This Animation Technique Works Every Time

A match cut is an editing technique to show a connection and meaning between two scenes, and it's given us some of the most memorable moments in cinema.
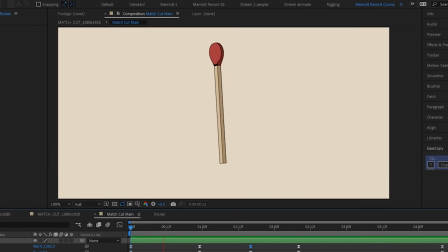(0:08)
In animation and motion graphics, we can use it in the same way. Once you understand it, you can use it to make more impactful or even seamless transitions.
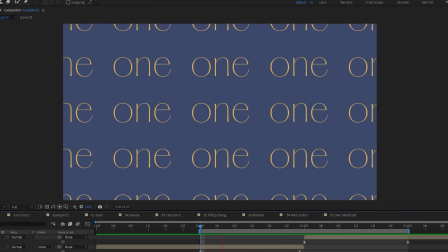(0:16)
You can use it to make your boring elements feel more interesting and just add a ton of production value overall.
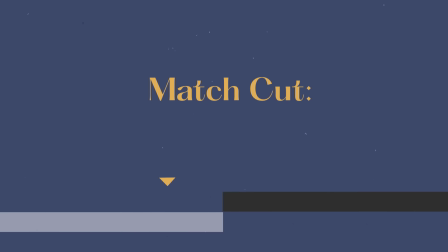(0:21)
And I'm going to show you exactly how. A match cut works by having something match between two scenes that are cut together.
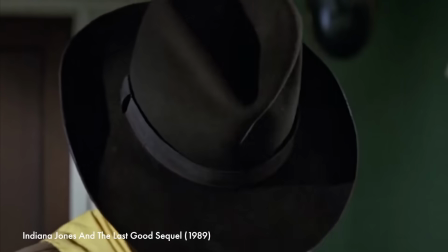(0:27)
Usually either the subject or the motion. One way is to have two visually similar objects in an environment that is different, where the composition is similar. They're the subject match. Or you can have the motion match and the subject changes. Like in 2001, The Space Odyssey.
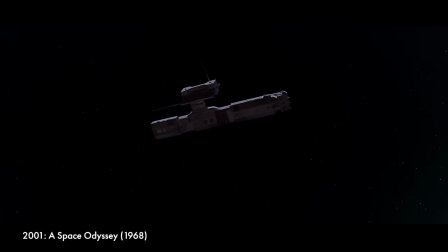(0:42)
We see the advancement in technology from a bone tool to a spaceship. It is the perfect summary of the themes of the movie. We've got the whole relationship between man and technology in just one editing choice. But even without loading your storytelling shotgun with ideas and context and firing it point-blank at the audience with a cut like this, we can exploit this technique to make even something with no substance seem interesting. It is the perfect solution when you don't have enough time or budget to make a big, crazy transition.
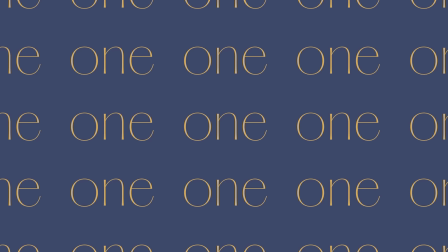(1:08)
Okay, here we've got two scenes that aren't connected by anything. Just a regular cut. And there's nothing wrong with a simple cut.
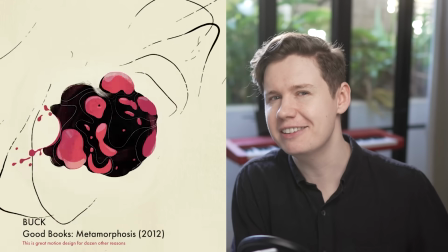(1:14)
Despite my initial impressions, great motion design isn't just a series of thrilling transitions one after another.
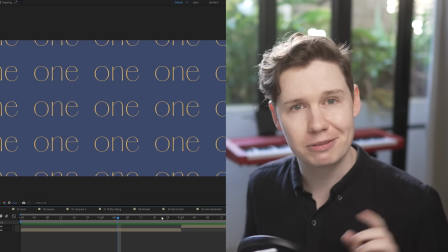(1:20)
Sometimes a cut is the best tool to tell your story. But when it's not, we can spice things up to connect their motion.
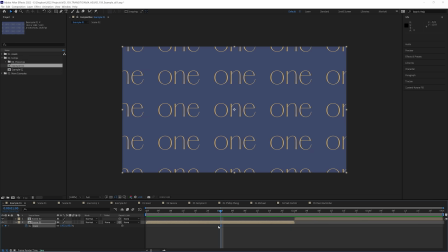(1:26)
So let's just animate the scale of these two comps. So the first one, we're going to animate it going from 100% to 105 just before the cut. So it's zooming in as we cut. And let's go into the graph editor and really accentuate the easing there.
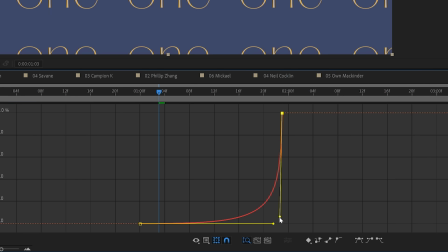(1:38)
So we ease out of that first keyframe and really accelerate into that second one. And then do the same for the start of the second clip.
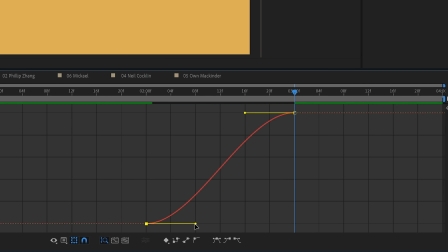(1:44)
Again, going from 100% to 105%. But in this one, we're going to really ease into that second frame.
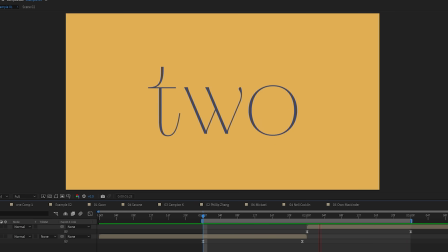(1:49)
So it's accelerating out of the cut. Now let's look at them. Now this holds your attention much better than this.
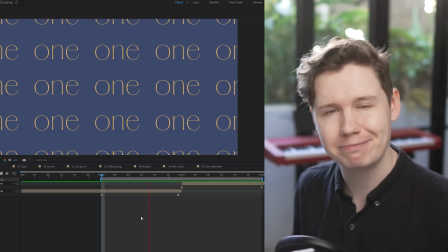(1:57)
it keeps the pace up and it's just a great way to elevate scenes without too much work now if you are going to do this please be mindful
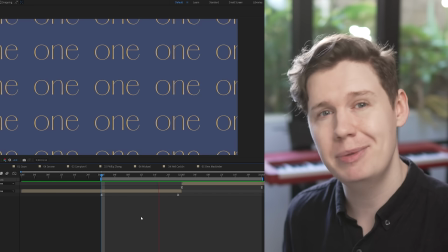(2:03)
and please be subtle the five percent I used here maybe is even overkill because if you're not careful you're going to end up with a
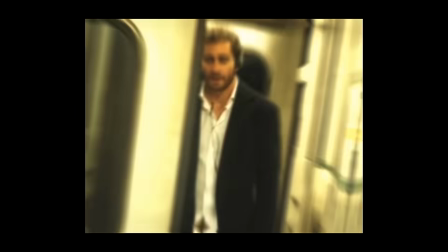(2:09)
project that looks like this which is fine if your TikToks and whatever attention span corroding media format comes our way next to just shock our eyes open long enough for them to slip an ad in there, but there is a reason why they don't edit films like this.
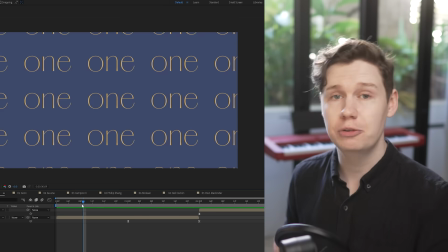(2:29)
Now scale is one way to animate a match cut. You can use position as well, which is perhaps even more common.
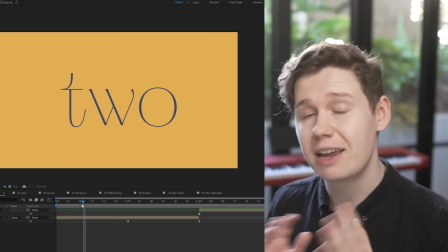(2:34)
You can use rotation and any other property that you can think of. It's the same principle. One motion carries over from one scene to the next.
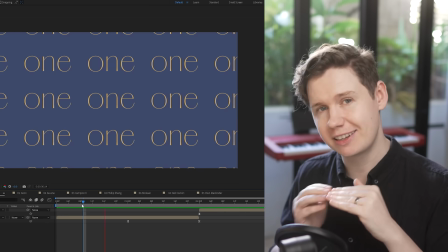(2:41)
And you can of course vary the speed. It doesn't need to be the same speed going in and coming out of the cut either, but that will be determined by what you're making.
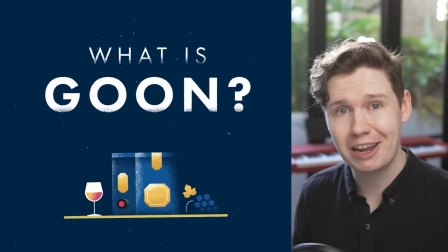(2:47)
So here's how I've used it in my water.
In this personal project I made explaining Australia's favorite boxed wine I used a lot of
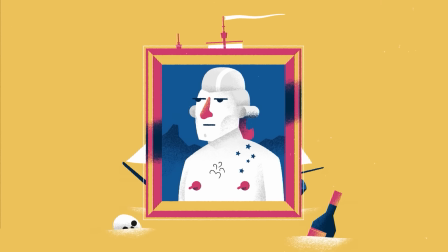(2:56) match cuts so let's take a look at this section inspired by Australia's oldest drinking
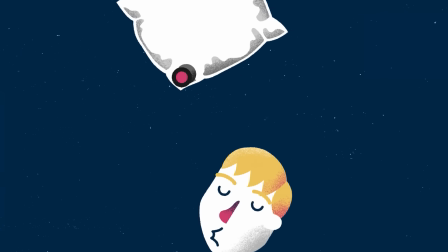(3:01) vessel the pouch today goon is enjoyed by Australians of all ages
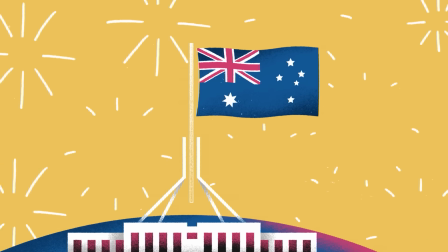(3:07) helping to keep the nation's pride up and perception down all right
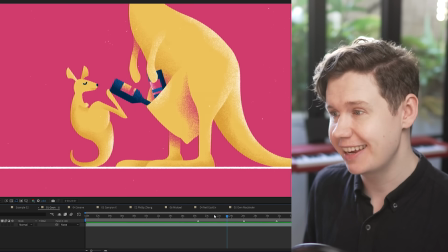(3:12)
this transition here here we're just going from a full screen of yellow and then scaling down the kangaroo no match cut there but here we cut from the kangaroo's
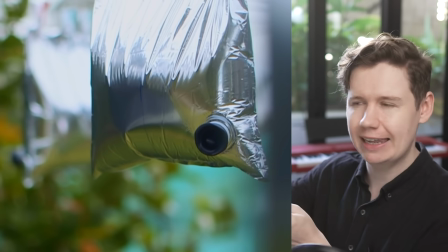(3:19)
pouch to the goon sack now the goon sack is a metallic bag filled with the cheap wine and it's often taken out of the
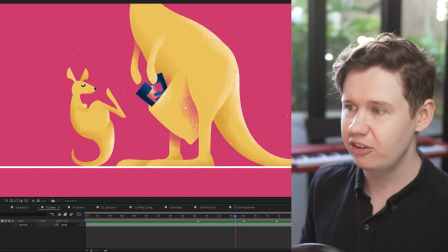(3:27)
box and drunk upside down in in this fashion and for this transition we've got the motion coming up to the left as we follow the
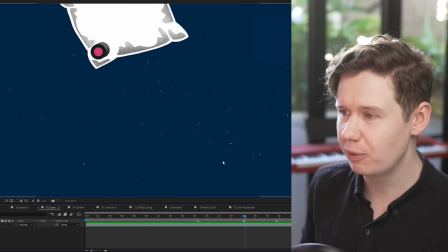(3:34)
pouch shape and you can even see there's i think one or two frames beforehand i've even swapped out to the metallic sack here to just make it a
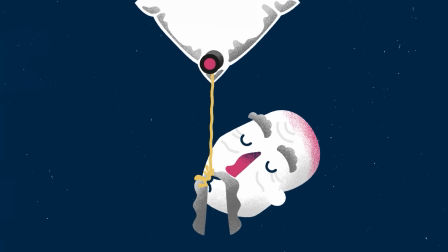(3:41)
little bit smoother then within the next pouring scene we match cut between all of the heads to show the passing of time as our drinker ages, matching the subject.
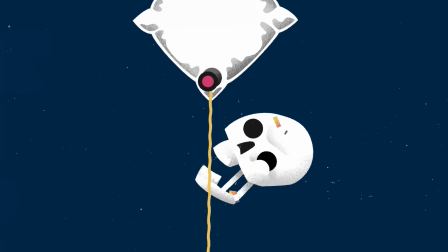(3:49)
And there's also a subtle rotation to match the motion between all of them as well as they tilt their head back.
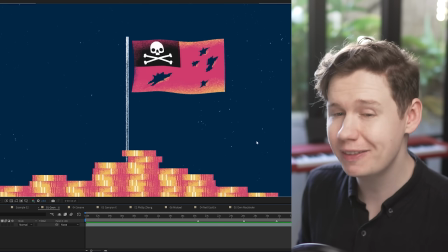(3:53)
And then in the next scene, there is about a two frame wipe in between these two scenes, but it functions essentially as a cut.
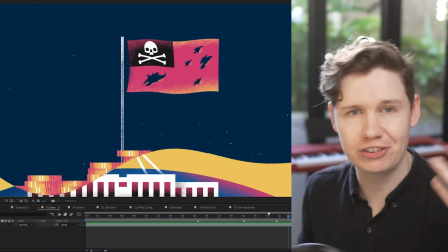(4:00)
I did add that wipe going vertically downwards just so it matched the VO saying perception down.
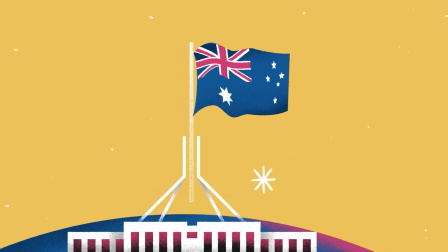(4:04) Helping to keep the nation's pride up and perception down.
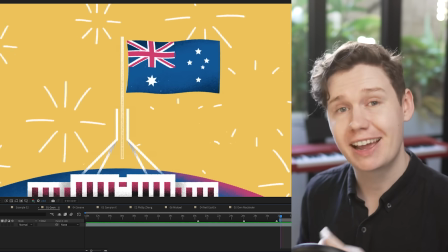(4:09)
So here I'm matching the composition, no real motion matching here. but to add a bit of secondary animation i've also added the coins bouncing as if they're
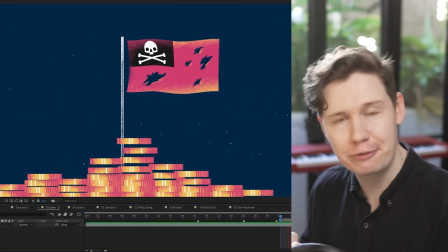(4:16)
reacting to the transition as if the cut happening somehow affected the physics of this world and that's just really here saying hey look at this things are being contrasted in this scene now in some of these we are kind of pushing the edge of what it means to be a match card on what is actually a fully formed shape transition but a match card does kind of have a blurry edge depending on how much extra stuff you put on top of it and i really think if you are wanting to create a fully formed shape morphe transition starting with a match cut is
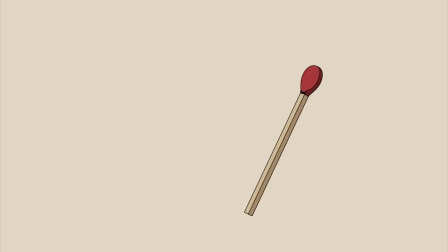(4:41)
really a great place to start and then you can just add elements on top and make it more intricate and more connected between the two scenes so like
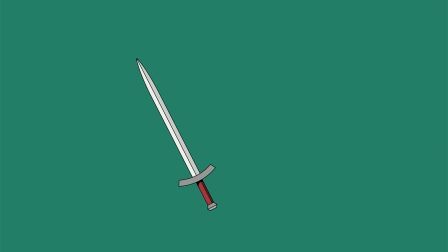(4:48)
this literal match cut imagine a sword that i use in my animation course and no this is not a subtle plug for my animation course it's not subtle at all so
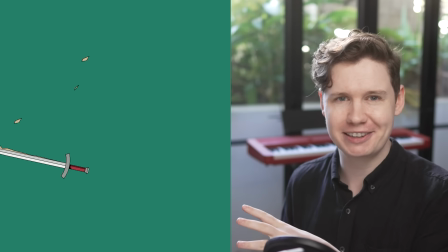(5:02)
shameless plugging aside my course does have two full weeks of lessons for match cuts and transitions because i do think they are
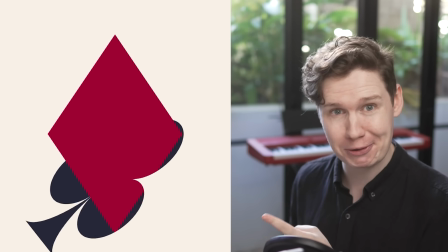(5:09)
some of the most challenging but also most rewarding things in animation.
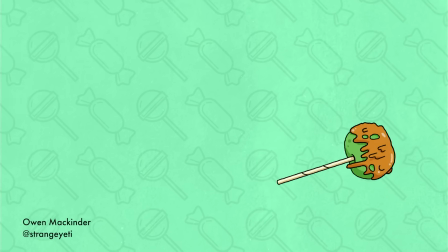(5:12)
And from the first of those lessons, the one just on match cuts, the students have created some amazing assignments that I'd like to break down a bit because they are great examples.
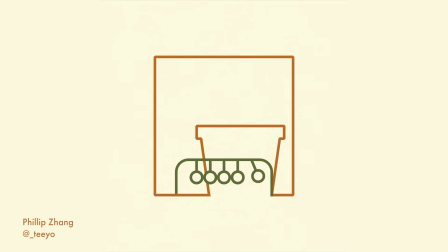(5:20)
Philip Zhang created this one with a beautiful minimal design.
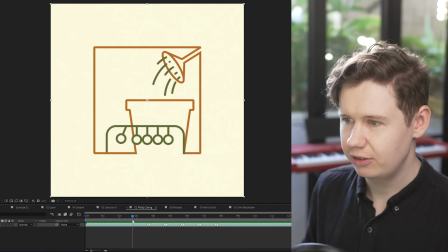(5:27)
So let's look at how the subtle motion ties together each scene. So starting with a Newton's cradle and the ball swinging left to right.
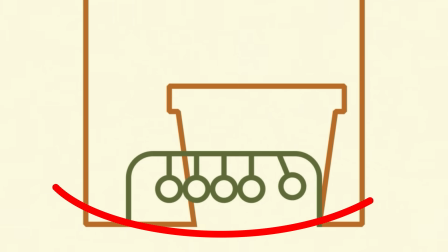(5:34)
And as soon as it hits that ball on the right, we cut here and we see that motion continue going from left to right like this and then it swings back to the left
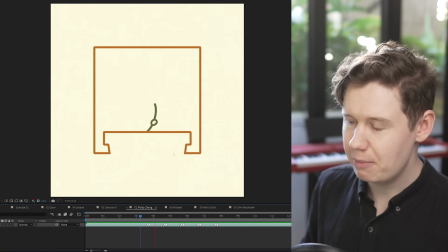(5:41)
and as it comes back to the right here that motion is continued that swing up and to the right is the start of this flower growing and then the flower head detaches and as it does it swings down to the left and reconnects that motion right back at the beginning with a swinging ball in the newton's cradle it is such a clever application of a match cut i think it is beautiful
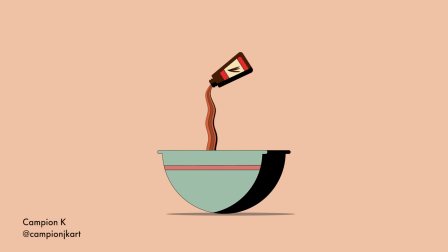(6:00)
campion k created this one and just look at how this tells the story of making a cake just using match cuts.
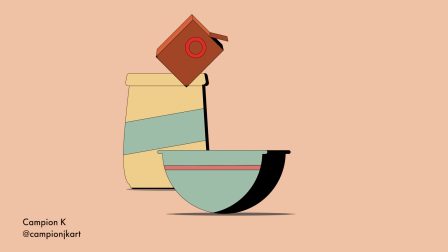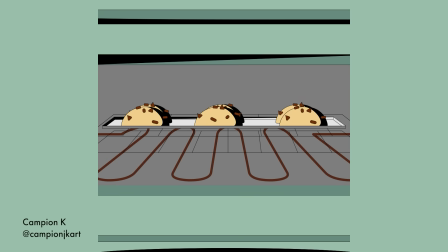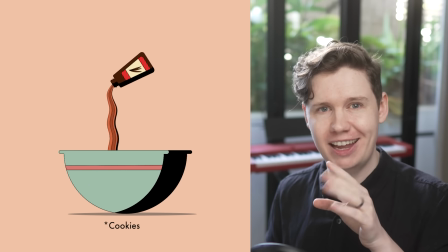(6:27)
This is so clever how we follow through the creation of this cake through just one motion that shows all of the process.
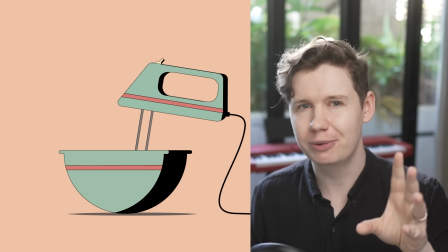(6:33)
And what I really love about this is that it's not just one motion, which it could have been, of ingredients falling from top to bottom.
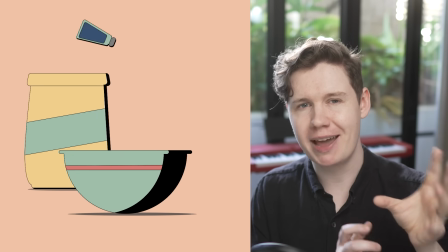(6:39)
The motion changes to match what's happening.
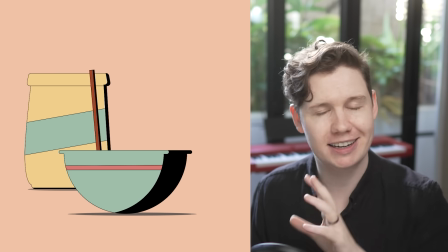(6:41)
So the ingredients are coming in, they're pouring, they're stirring, they're mixing, and they all manage to seamlessly be connected, which is not an easy task.
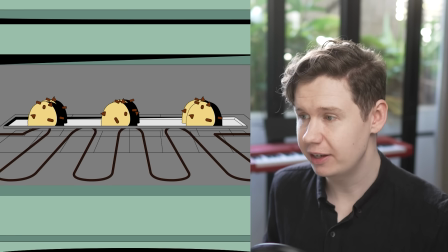(6:48)
It is really expertly done, and I love this sequence in the oven. It It breaks up the pace so nicely.
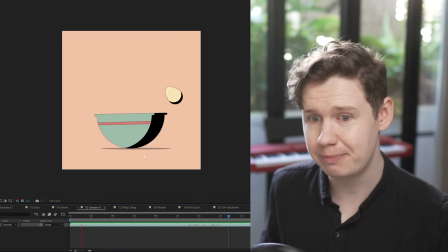(6:53)
And then them falling into the cookie jar, transitioning back to the bowl at the beginning. I love it.
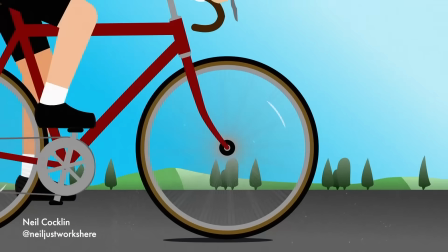(6:58)
And Neil Coughlin created this awesome cycling match card that uses composition, scale, and rotation to match the motion.
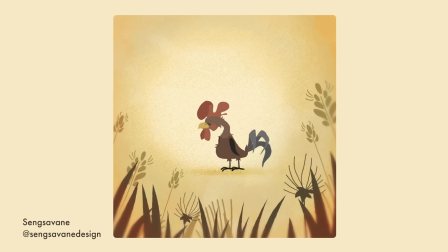(7:05)
This is wonderful. I love how Sivan used a match card for the basis of this transition with this bird.
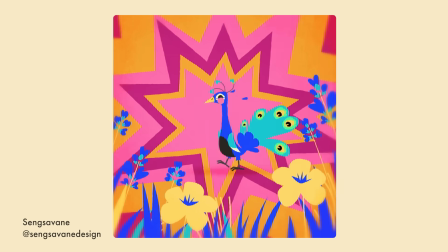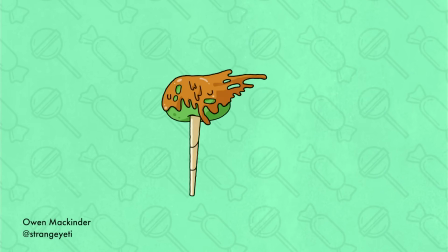(7:19)
Owen Mackinder created this wonderfully grim Halloween-themed match card that adds just a ton of impact, especially with the sound design as well.
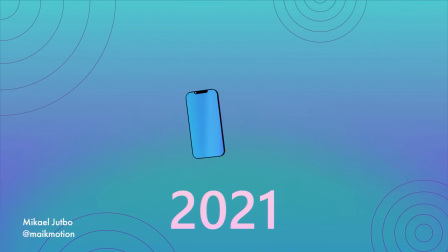(7:27)
and Mikhail matched a swinging motion with 3D rotation as well for even more of a matching motion and I love the subtle touch of the antenna flying off in the second scene that is perfect now these are all really successful examples but one of the most important factors of whether your match cut is successful is to how well it is anticipated what animation is happening immediately before that transition and if you want to know how to do that most effectively you'll want to check out this next video